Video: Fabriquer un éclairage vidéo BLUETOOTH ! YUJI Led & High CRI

Salut tout le monde ! Aujourd'hui on va voir comment améliorer la qualité de vos vidéos grâce à un spot de haute qualité commandé en Bluetooth.
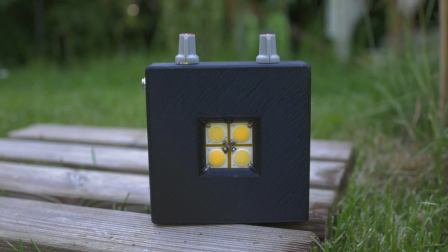0:07 C'est parti ! Aujourd'hui on va voir comment fabriquer ce petit spot vidéo ultra puissant et de très bonne qualité.
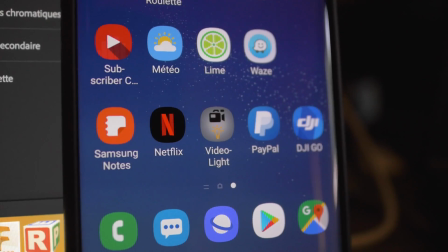0:11 En plus de ça il est bicolore donc blanc chaud et blanc froid. Et surtout on peut le connecter en Bluetooth avec un téléphone et une application dédiée.
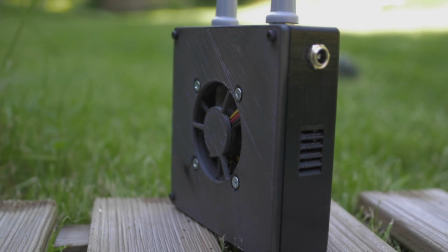0:17 A l'arrière on a un petit ventilateur qui va permettre de refroidir les LED puisqu'elles peuvent chauffer jusqu'à 60 degrés.
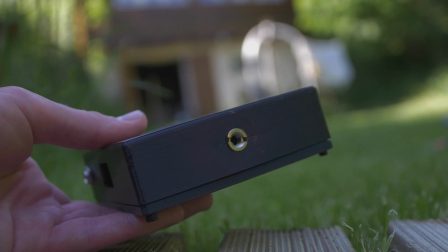0:22 Évidemment sur le dessous on a une petite vis 1 quart de pouce donc pour le visser à un trépied ou à un bras magique.
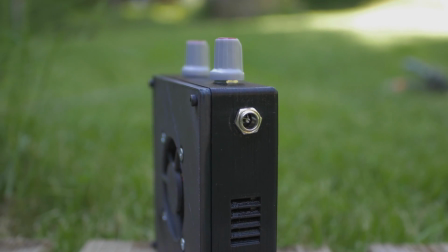0:26 Et on l'alimente sur le côté avec un petit connecteur 12 volts. Mais on peut quand même l'alimenter entre 6 et 20 volts.
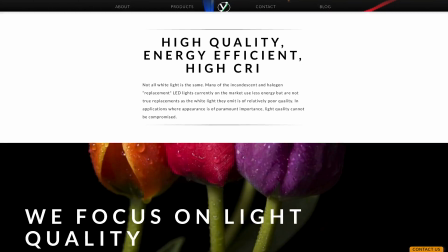0:31 Cette vidéo a été réalisée en partenariat avec l'entreprise UJLED qui fabrique des LED de haute qualité et qui m'en a fourni 4 pour ce projet.
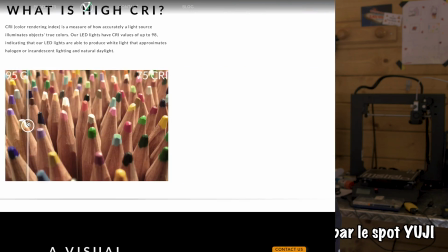0:37 Par LED de haute qualité, j'entends couleur de haute qualité. La qualité d'une lumière se mesure grâce au CRI ou IRC en français, indice de rendu de couleur. Il se mesure entre 0 et 100 où 100 est la lumière la plus pure et la plus naturelle possible, la lumière du soleil. Pour avoir un ordre d'idée, le spot Bluetooth que j'ai fabriqué dans une autre vidéo a un CRI de 70, c'est-à-dire que le blanc n'est pas réellement blanc, il tire un petit peu sur le vert, le bleu, tout ça. Et les LED que j'ai ici ont un CRI de 95 et même plus, c'est juste n'importe quoi. D'ailleurs pour un CRI au-dessus de 90, on parle de haut CRI. Les couleurs que vont fournir les LED pour ce projet seront donc extrêmement naturelles. Et c'est donc parfait pour l'éclairage vidéo, on va avoir besoin d'une couleur le plus naturelle possible. Et ces fameuses LED qu'on va utiliser pour ce projet, c'est celle-ci. C'est vraiment tout petit, ça fait 1 cm de côté environ, mais ça consomme quand même 9 watts, qui va nous faire une consommation totale d'environ 36 watts. Yuji LED m'a donc envoyé 4 LED comme celle-ci, mais de 2 types différents. On a deux LED d'une température de couleur de 2700K, donc qui va être assez chaud, et deux LED d'une température de couleur de 6500K, ce qui va être plutôt froid. Si tout ça, ça vous dit rien du tout, le chaud c'est ce qui va tirer vers le jaune orange, et le froid c'est ce qui va tirer vers le bleu. Ces LED ne peuvent être achetés que par 10 sur leur site internet, et c'est 80$ les 10. C'est cher, mais le prix est totalement justifié par la qualité de la lumière.
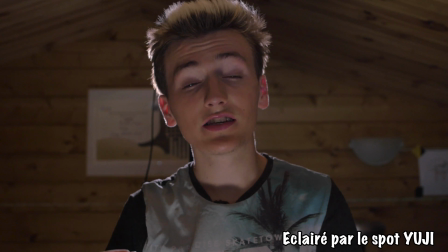1:43 C'est d'ailleurs pour ça que les éclairages vidéo qu'on achète dans le commerce coûtent aussi cher. L'éclairage c'est crucial dans une vidéo, c'est ce qui va vous permettre de donner un look à votre vidéo et une ambiance.
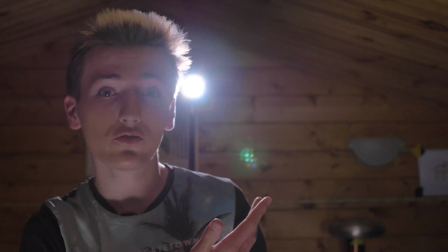1:50 Là par exemple l'ambiance est assez creepy parce que l'éclairage vient de juste derrière moi Et donc ça fait un peu bizarre,
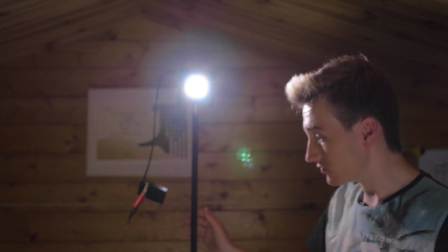1:56 je suis mal éclairé Alors que tout de suite si on met l'éclairage devant moi Bah ça a absolument rien à voir,
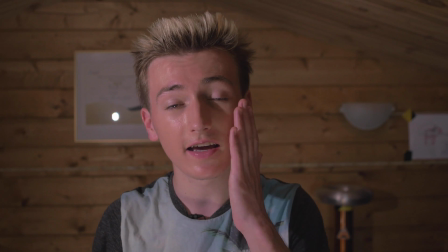2:00 là l'éclairage vient un peu sur le côté Donc cette partie du visage est éclairée, l'autre est un peu dans le noir C'est toujours un peu creepy,
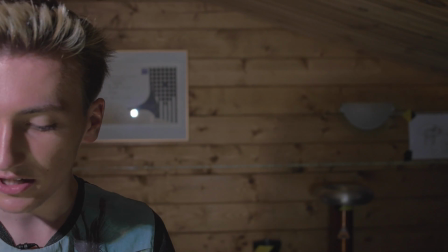2:06 un peu mystérieux mais c'est déjà mieux Si on veut faire un éclairage typique de face cam on va plutôt mettre la lumière devant
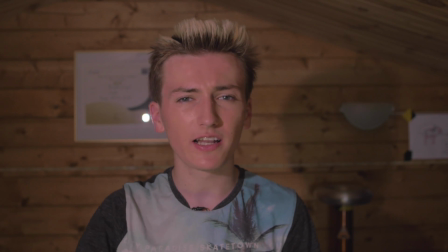2:10 Toujours en transpirant parce qu'il fait 40 degrés dans cette cabane Bah là c'est carrément un éclairage de face, rien de très fou Ça je pourrais même me mettre au podcast quoi Salut tout le monde,
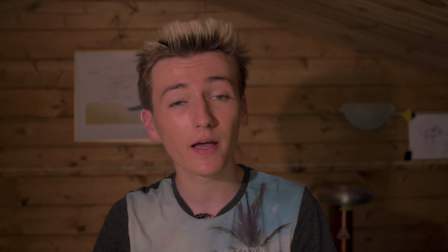2:18 les profs c'est vraiment de la... Mais par contre ça va être avec la température de couleur qu'on va pouvoir aussi donner un look à l'image.
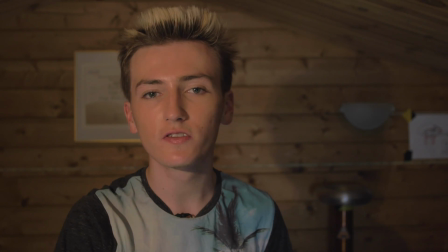2:23 Avant j'avais du blanc neutre, maintenant j'ai que du blanc chaud. Ça donne une couleur un petit peu plus chaleureuse à l'image. Et à l'inverse maintenant avec le blanc froid, c'est tout de suite moins accueillant.
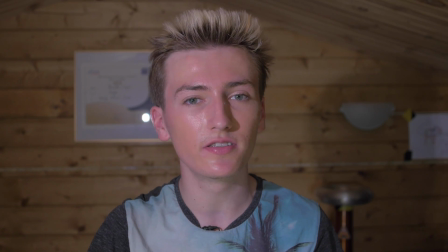2:30 Et après on peut toujours jouer sur l'orientation du spot, l'intensité lumineuse de chaque couleur pour donner le look qu'on veut.
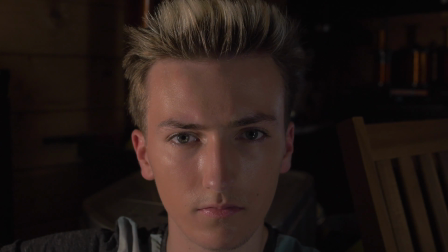2:35 Par exemple éclairé de très près avec qu'une seule partie du visage éclairé, ce qui donne un look un peu mystérieux à un personnage.
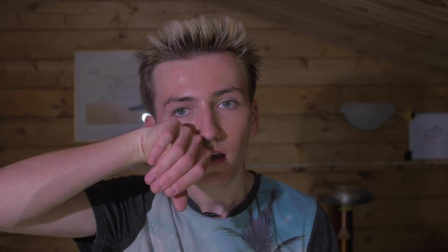2:40 Les champs des possibles sont très très grands donc bref on fait ce qu'on veut. Et je suis toujours en train de griller. Voilà salut.
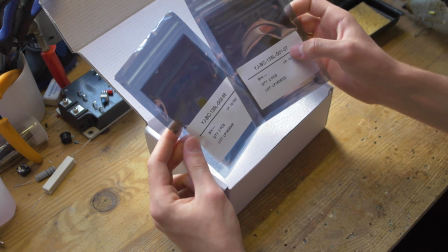2:45 Alors voici le colis que j'ai reçu. Donc dedans on retrouve deux sachets, donc là on a 27 pour 2700K et 65 pour 6500K.
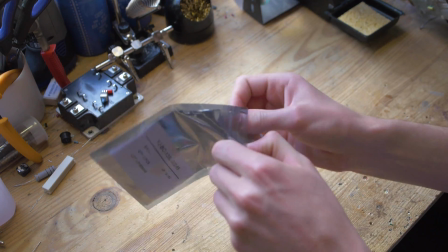2:52 Alors dans le paquet 2700K, on a deux LED. Et les 6500K, voici les 4 LED qu'on va utiliser.
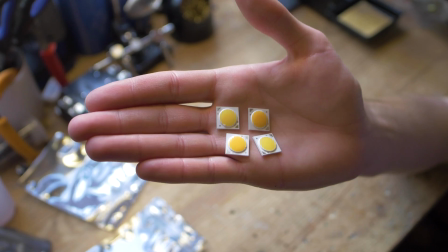2:59 En diagonale on a les 2700K et ici les 6500. Et c'est exactement dans cet arrangement que les LED vont aller sur la plaque d'enfroidissement.
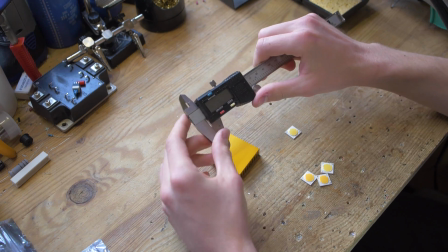3:05 Et justement au niveau de la plaque d'enfroidissement, on va utiliser celle-là. Première étape, on prend un pied à coulisse et on va venir rayer la plaque aux endroits où les LED doivent aller.
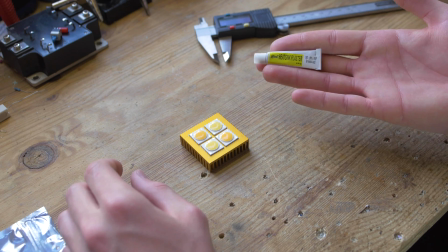3:15 Pour fixer les LED à la plaque de refroidissement on va utiliser de la colle thermique En gros c'est de la pâte thermique qui colle